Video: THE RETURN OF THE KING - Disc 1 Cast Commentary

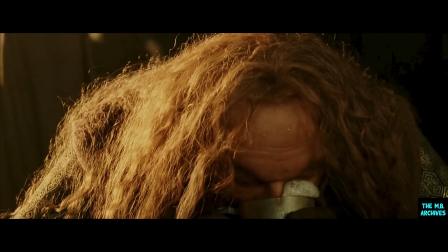He's cheating, actually, because it's all going in his beard. You know that. That's what dwarves do.
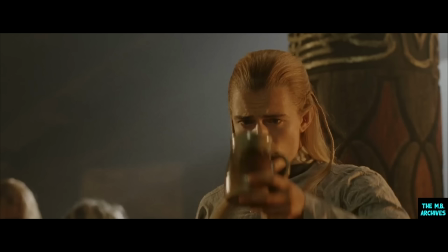This was Aimer's attempt to get Legolas hammered. It's really supposed to, part of it's supposed to trigger back to the initial animosity felt between Legolas and Aimer, which you saw in the Two Towers,
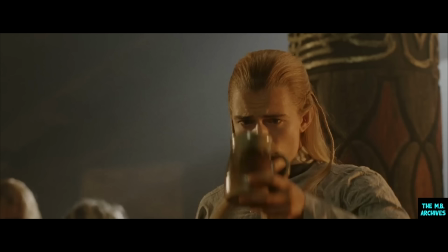when Legolas pulls a bow on Aimer. By the end of Helm's Deep, really, they're good buddies, in the book anyway.
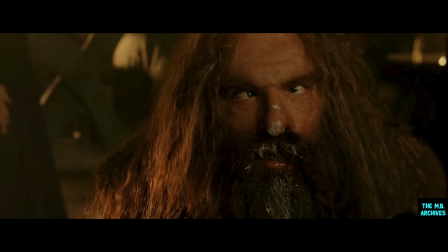I think what they probably gave me to drink was something like one of those alcohol-free beers. Or it may have been something like apple juice from Coke or something like that. Something fairly disgusting, you know, to get the old froth going. Yeah, it's a complete role reversal because a couple of drinks, Orlando's anyone's.
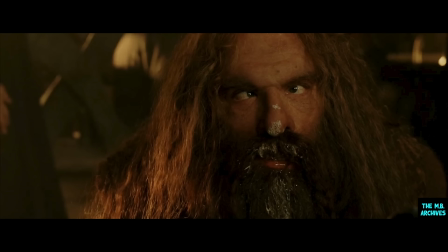Totally. I'm such a lightweight. Here we go, though. This was reshoots.
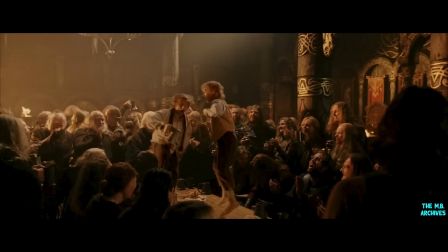Oh! Hey! There was no one there, just me and Dom. Yeah. We choreographed that little dance as well. Me and Dom did. Choreographer, stroke dancer.
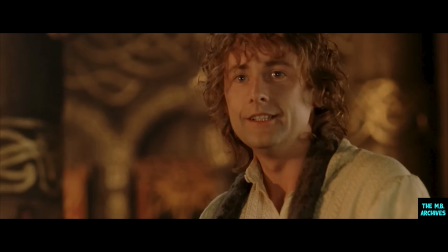It's on my CV. Wasn't sure if that reaction shot was in the full length. It wasn't. You are sure? I'll tell you that for sure. Because I like that. I think it builds up his guilt of not only did he pick up the Palantir, which he knows that he shouldn't have done, but it's also kind of grown in his mind that he really,
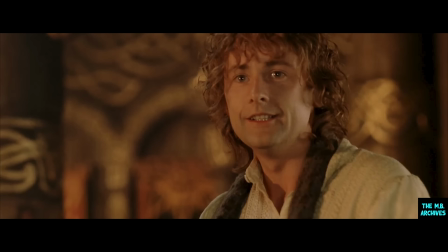really wants to have another look at it. Mm. And also that Gandalf has a kind of inkling that he knows he's going to do it as well.
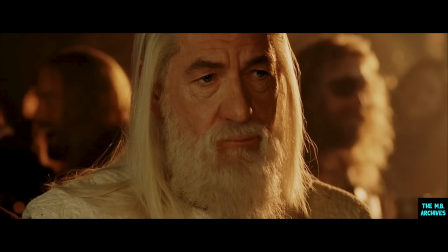Nothing.
When it comes to Gandalf in the third film, Peter said that he and Fran and Philippa definitely wanted to flesh out Gandalf's emotional journey, which they thought was going to be an important
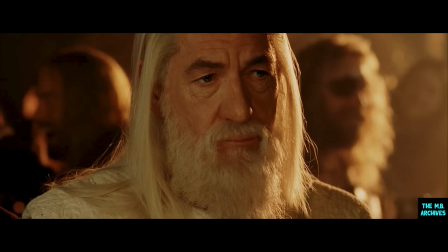strand in keeping the audience's attention and enthusiasm going right through to the bitter end.
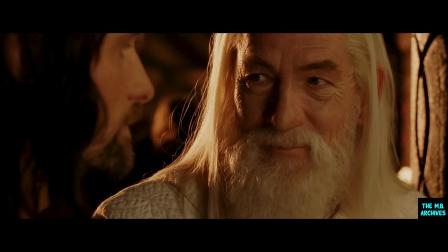But Frodo is alive.
So although Gandalf doesn't have much to do with Frodo, and that they don't share scenes, really, he's constantly thinking about him.
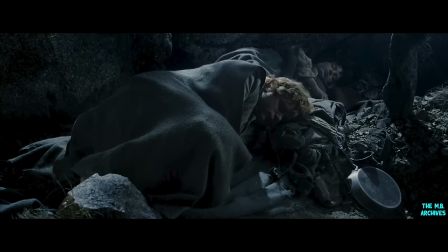This shot that you're seeing now was shot on a set, but from here on in the close-ups, was all done in the motion capture studio.
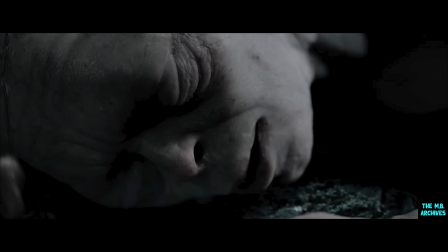It was at this point that we realised that we could either stay with what we'd created in Two Towers,
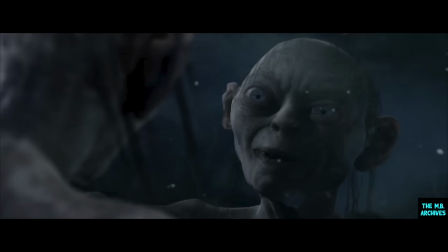i.e. the two characterisations, Smeagol being the innocent character and Gollum being the revengeful one, or we could actually take the audience on a slightly more uncomfortable, difficult and challenging journey by making Smeagol, at the end of the day, the more dark of the two.
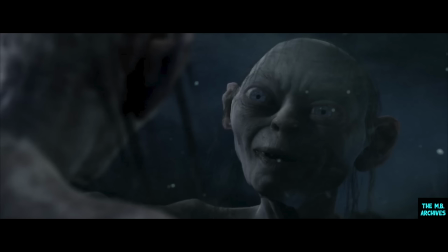He is childish, but then he's manipulative, and as anyone knows who's got children, they can be manipulative. But this really is where you get to see Smeagol becoming slightly more self-obsessed, slightly more wanting his own thing at the expense of Gollum. Gollum is just reacting viscerally.
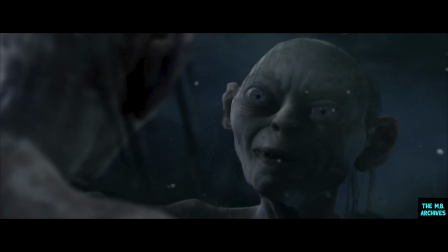It's a gut reaction. He's hot-blooded. He's angry. But Smeagol, he's cold-blooded and calculating.
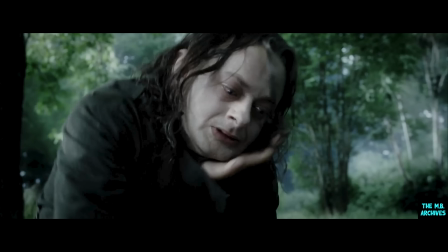The flashback was Gollum trying to gain control, reminding Smeagol, making him feel guilty for the fact that he did kill Deagle for the ring and that he can do it again. He's got to gather himself together and stick to the plan.
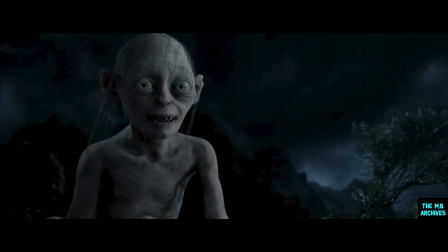This whole sequence was shot as a one-take scene again, as we did with Two Towers. It's a wonderful scene. I think that scene in the Two Towers that is such a favorite of fans from what I've...
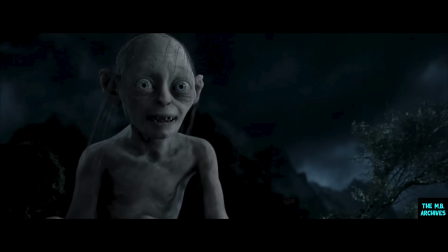Schizophrenia scene. That schizophrenia scene. And now to have another one, yet so different.
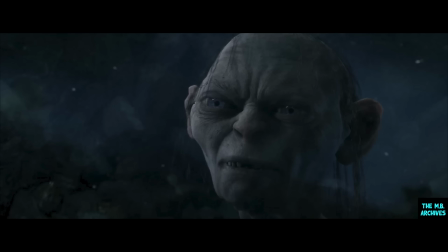And just the confidence. I actually think I prefer this particular one because he actually has a reflection of himself to look at. I didn't ever want it to feel like there were two characters. It was all coming out of one head. It was just different parts of his personality rearing up at different times as he's arguing it out with himself.
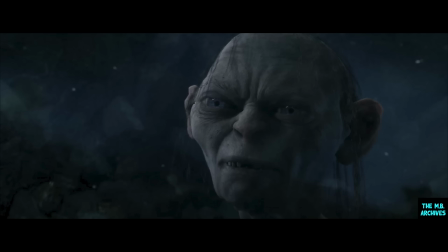So I played the entire sequence through as one.
Not very nice at all.
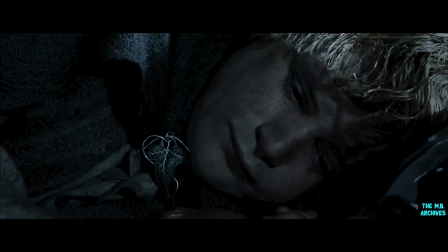I remember we're laying over there on the side when they're shooting some of these things. Sleeping, sometimes. Sleeping, yeah, and actually literally falling asleep on the cold studio floor. Yep.